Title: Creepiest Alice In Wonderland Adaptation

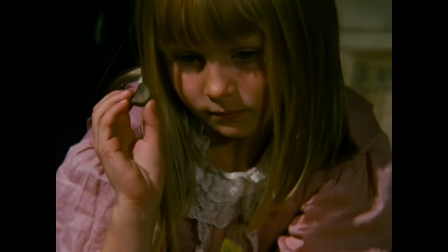(0:00)
Alice in Wonderland has been adapted many times in the history of both live-action and animation cinema.
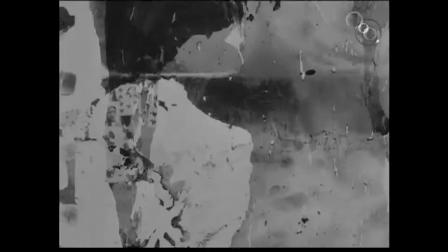(0:06)
From the first black-and-white silent film version in 1903, to the 1933 version starring Gary Cooper and Cary Grant, to the most famous Disney animation adaptation in 1951, to the nostalgic TV movie made in 1985,
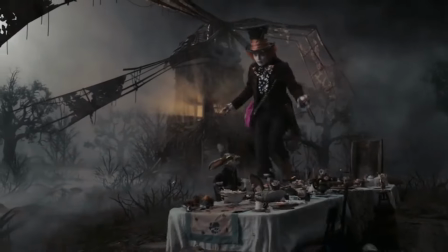(0:22)
to Tim Burton's blockbuster in 2010, which heavily utilized CGI technology.
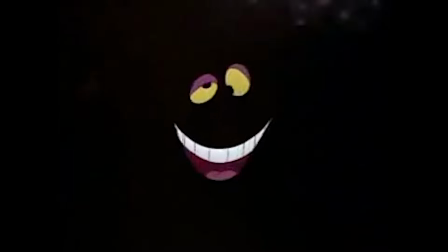(0:29)
Although fantastical and fairy-tale-like, to me none of them quite capture the essence of the nonsensical,
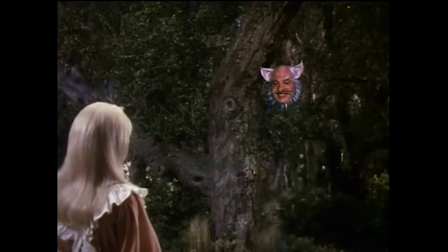(0:35)
dreamlike quality in Lewis Carroll's original novel.
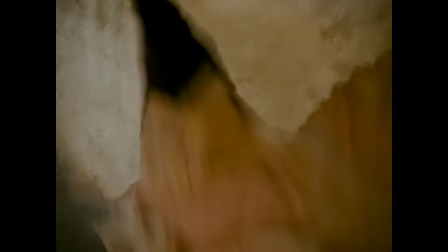(0:39)
None except for Alice, made in 1988 by the Czech stop-motion animation master, Jan Švankmajer.
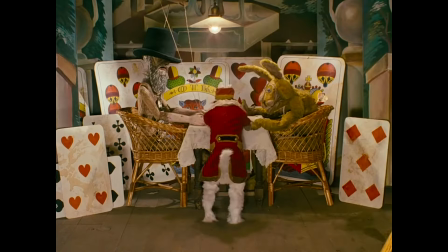(0:46)
Most people's first impression of Alice was probably
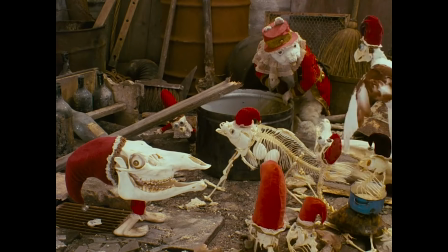(0:52)
a strong sense of creepiness, and it has a lot to do with the medium of Švankmajer's films.
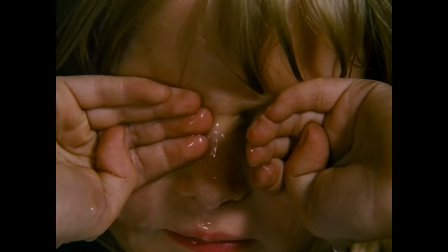(0:58)
The combination of live-action filmmaking and stop-motion animation.
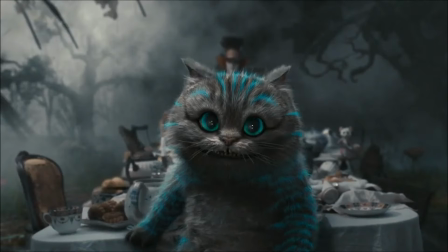(1:02)
Unlike Disney's hand-drawn animation or Burton's CGI characters and environments,
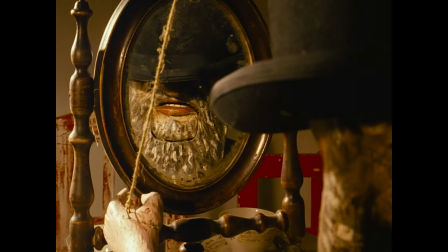(1:07)
every character, prop, and production design you see in Alice were made from tangible objects.
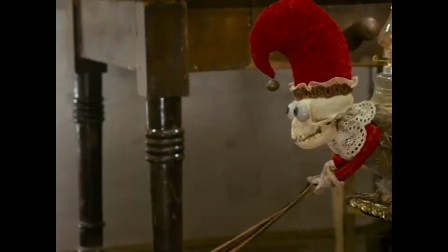(1:13)
This creepiness we perceive stems from the uncanniness of how the real, tangible, inanimate objects and puppets in the film move with life.
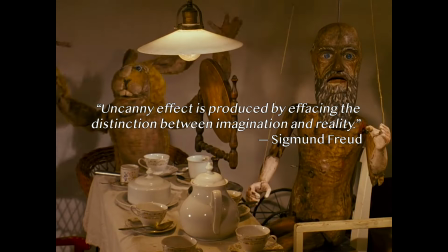(1:22)
According to Sigmund Freud, when mental properties are being projected onto the inanimate world, causing confusions between the animate and the inanimate,
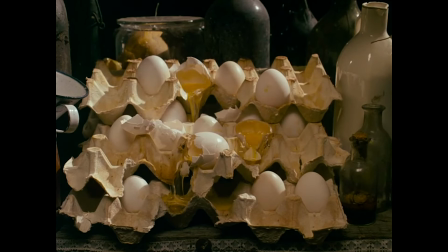(1:30)
the real and the imagined, this ambiguity leads to anxiety and thus our perception of the uncanny.
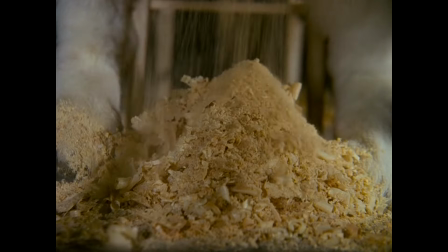(1:38)
Such ambiguity is ever present in the world of Alice, which is a rather accurate depiction of the mechanism in dream production.
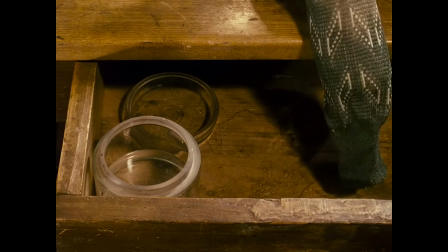(1:46)
Real-life objects and our emotional experiences with them inspire dreams.
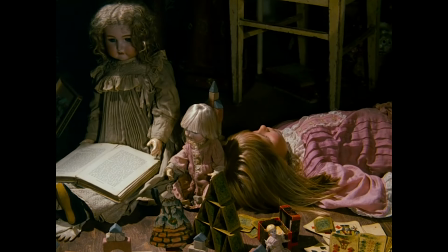(1:50)
Those objects, mostly toys and card games, were placed in the real world of Alice's room before she entered her dream,
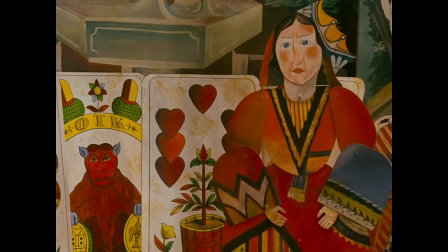(1:57)
and they were animated and brought to life in her dream world, the Wonderland. Throughout Alice's journey in her Wonderland,
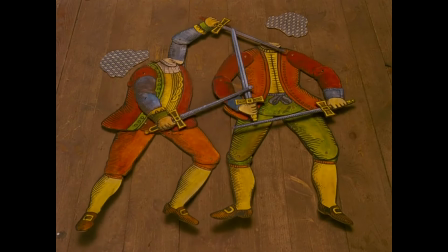(2:04)
the characters made up of objects and puppets that she met were always full of mystery and even potential danger.
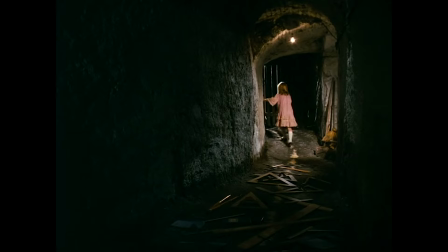(2:11)
The constant motif of entrances and doors in Alice is strongly suggestive of entering another world,
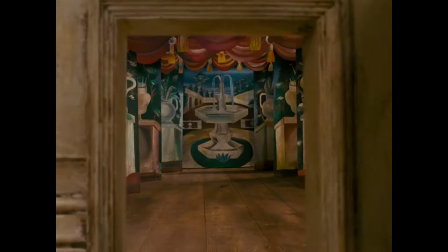(2:17)
another reality, one that is suffused with unpredictability.
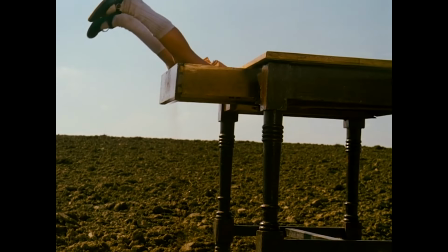(2:22)
Representation of such entrances in the form of desk drawer further enhanced the surreal and strange quality of this transition.
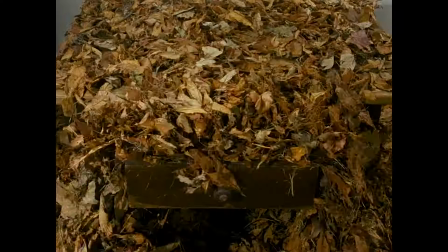(2:28)
As Alice traveled from the real world to the different sets of dream worlds,
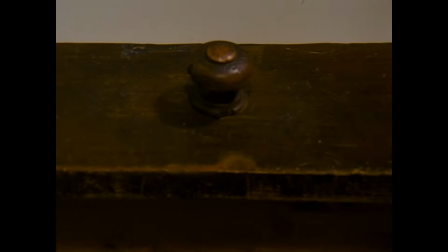(2:33)
the desk drawer also discharged objects with mysterious messages or qualities behind them to progress the narrative.
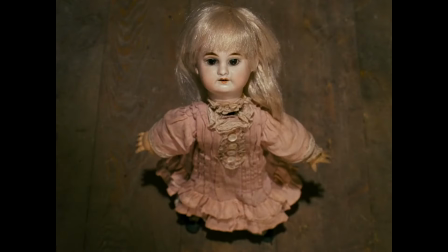(2:40)
A great metaphor for the novelty and challenges young children face in every stage of their life, especially in their early years.
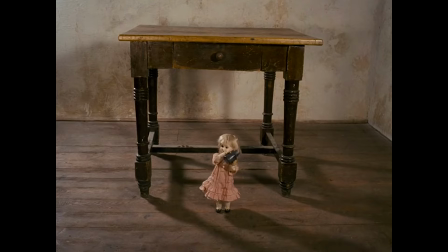(2:47)
This overwhelming brand new experience of objects that are considered as normal in the adult world
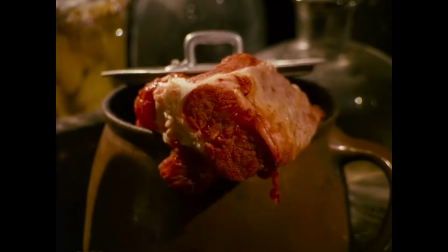(2:54)
manifested in wild imaginations in Alice's dream, a dream that specifically belongs to children.
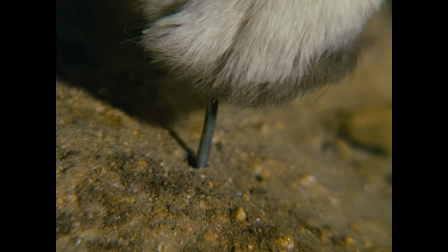(3:00)
Because only through a child's point of view, we can perceive the infinite possibilities of magical quality that lie in the objects,
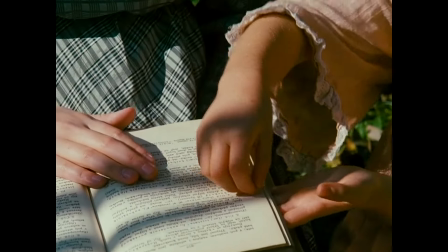(3:07)
which adults merely deem as utilitarian.
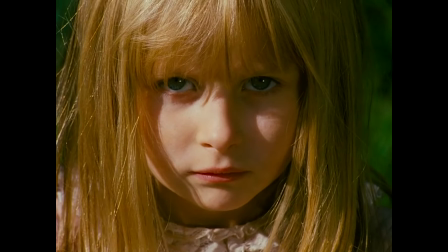(3:11)
This theme of infantile dream weaves perfectly with Švankmajer's philosophy of animation.
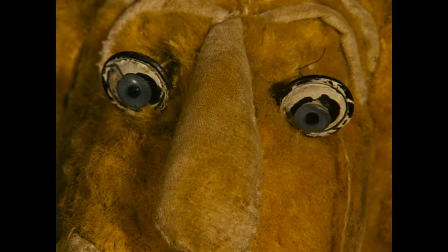(3:17)
He said that he doesn't actually animate stuff, but simply draw out the inner life of the objects themselves.
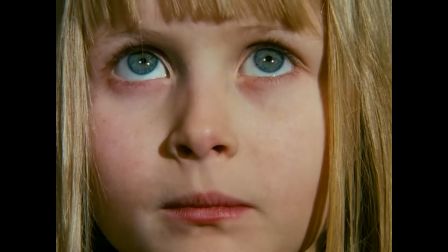(3:23)
And you should listen to the object, understand its quality and experience first before animating it.
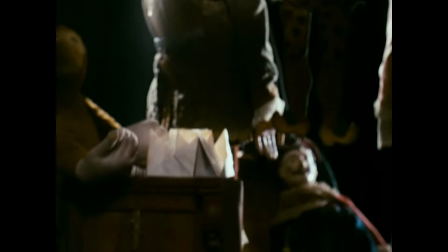(3:29)
Švankmajer's films have few dialogues, so objects replace words and become the primary vocabulary for ideas.
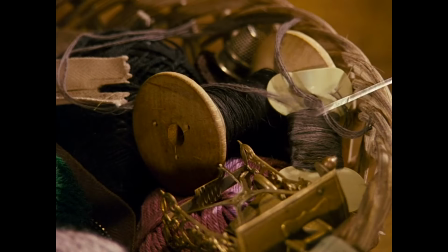(3:36)
This explains why he especially likes old-fashioned, vintage,
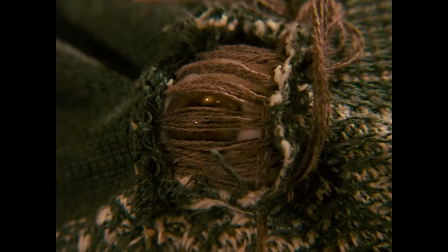(3:40)
often broken and useless objects with strong tactile qualities, with marks left behind by the passage of time.
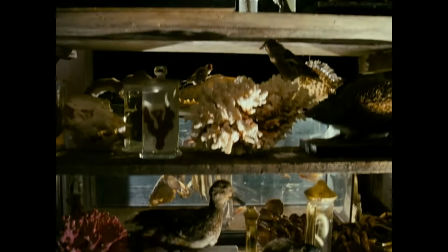(3:47)
The old objects naturally have more emotional content and scattered memories left behind on them by their past users,
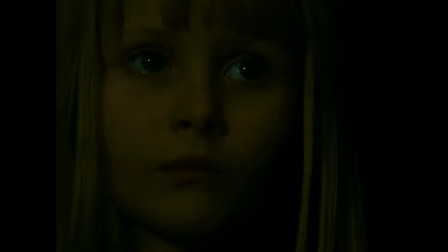(3:54)
thus they are more eloquent in the telling of their stories.
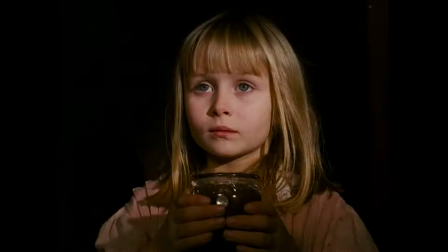(3:58)
The intricate textures in the close-ups of his props provoke us to touch them with our eyes and our imagination,
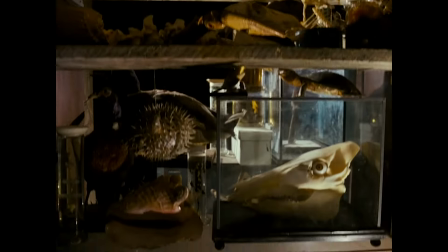(4:04)
and they bring us back to our first experience with this world when we were in our mother's wombs.